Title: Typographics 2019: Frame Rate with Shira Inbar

a graphic designer plus all sorts of other things living and working here in New York City. I teach motion graphics at Parsons, something that's very important to me and I love doing. I spend my days currently working at Pentagram on Emily Obermann's team and I spend my nights and weekends working on my own work.
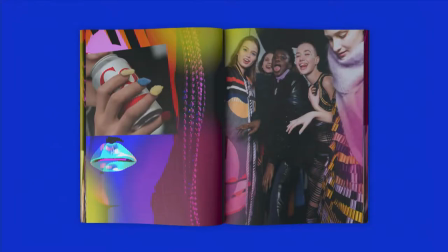1:30 Something you will see today. Sorry, that was a mistake. I just sort of zoom through in the beginning and then I will kind of pause on everything.
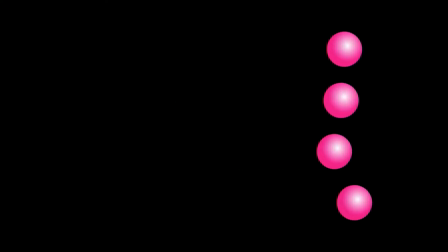1:39 But beforehand, I would love to thank Ellen, Sasha, Kara, and Barbara,
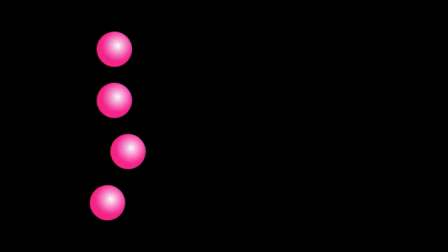1:45 and the wonderful team here at Tape for Graphics for inviting me to this conference, especially after our previous distinguished speaker.
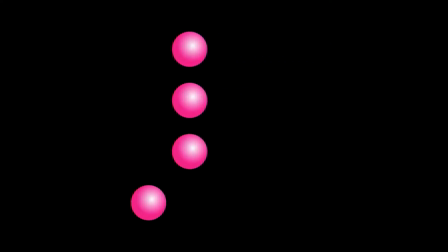1:54 It's not something that I take really for granted you know because though a lot of my work and practice of graphic
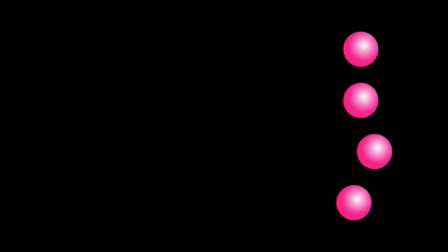2:02 design sort of really derives from typography and is informed and fueled by it I'm not a type designer per se in the classic sense
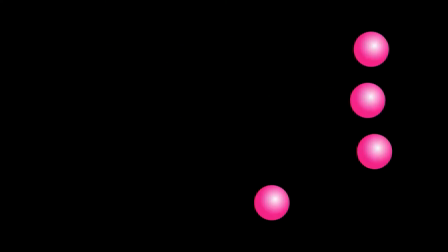2:12 okay you're probably wondering what this is so let's begin okay frame rate as I'm sure you all know this is also the title of this talk it's basically a term in motion graphics used to describe the number of frames that are in a video
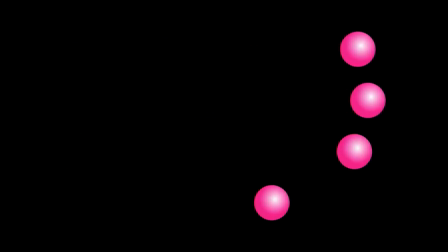2:30 per second okay so here you can see 60
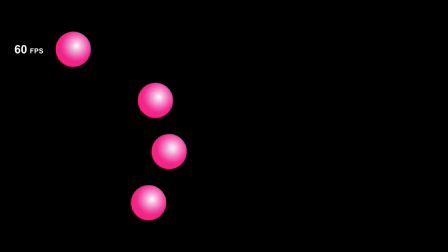2:36 frames per second so it's not playing and by the way I apologize in advance if the gifts are running slow we saw that also
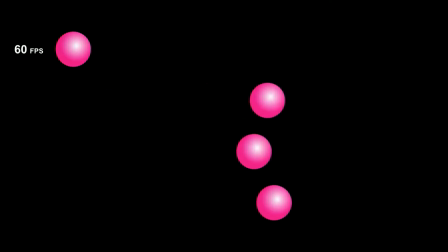2:43 yesterday we all have pretty shitty computers but we're just gonna go forward and enjoy the 60 frames per second.
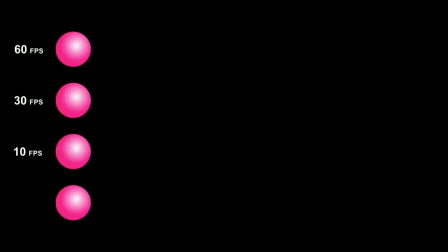2:51 We have 30 frames per second and we have 10 frames per second and we have 5 frames per second.
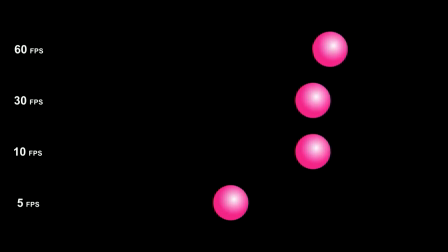2:59 So as you can probably see, the frame rate really impacts the way things move.
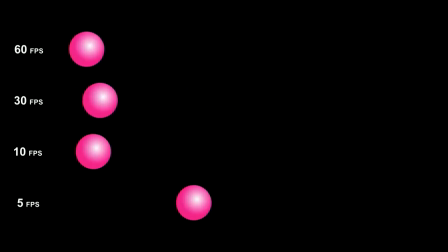3:05 More frames will lead to smoother motion. Few frames will result in motion that has a really different character.
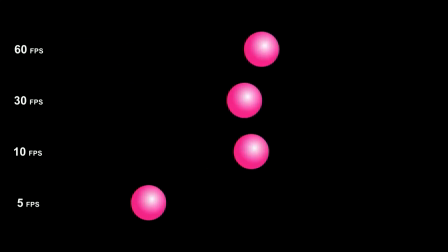3:14 Some will call it more choppy, some will call it maybe more cartoony. but I always think that it's so interesting how literally the same key framing leads to just something totally different,
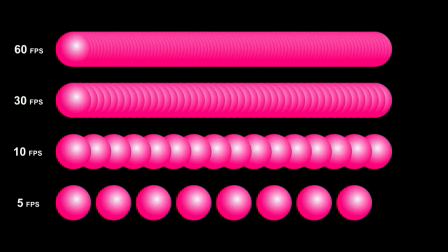3:24 different character. I like to think of frames as information. They are bits of content that basically stories are made of and I think that in that way typography and motion are very similar.
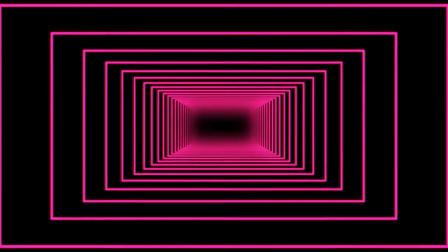3:41 I like the word frames and idea of frames because I think that this word can mean a lot of things especially for designers a
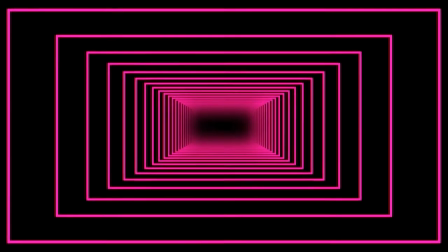3:51 frame can be graphic it can be pictorial it can be physical it could be a metaphor a frame is a scene or a moment of concentration frames can be optional and they can be forced a frame can also be a single part of a larger sequence of frames like a video or even a series of books or a typeface it can also be a template or a border here for example, speaking of book series, I designed five textbooks for high school students in Israel, the country where I grew up. Each book is an annotated Greek tragedy, so we have Mada, Hercules, Antigone, King Oedipus and Hippolytus. I hope I'm saying it right in English.
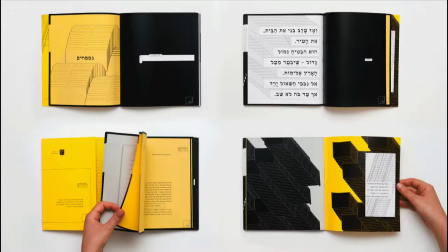4:33 These books are designed as plays or annotated scripts for teenagers and
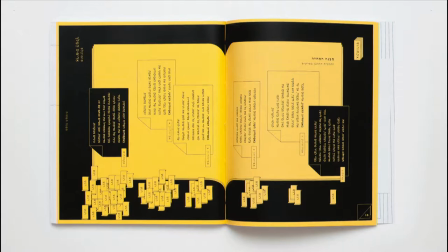4:40 throughout the books there are different graphic tools that kind of enrich the story and provide more information. For example, these little notes here on the sides basically signify the level of emotion throughout the story, so you kind of show like a buildup of really a lot of intense emotions.
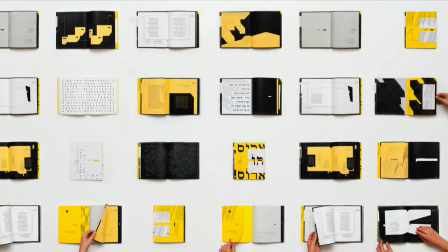4:58 Basically, for me, you know, each one of the stories, I don't know if you're familiar with these Greek tragedies, I know it sounds very old, but they're basically describing journeys of individuals going against some kind of frame.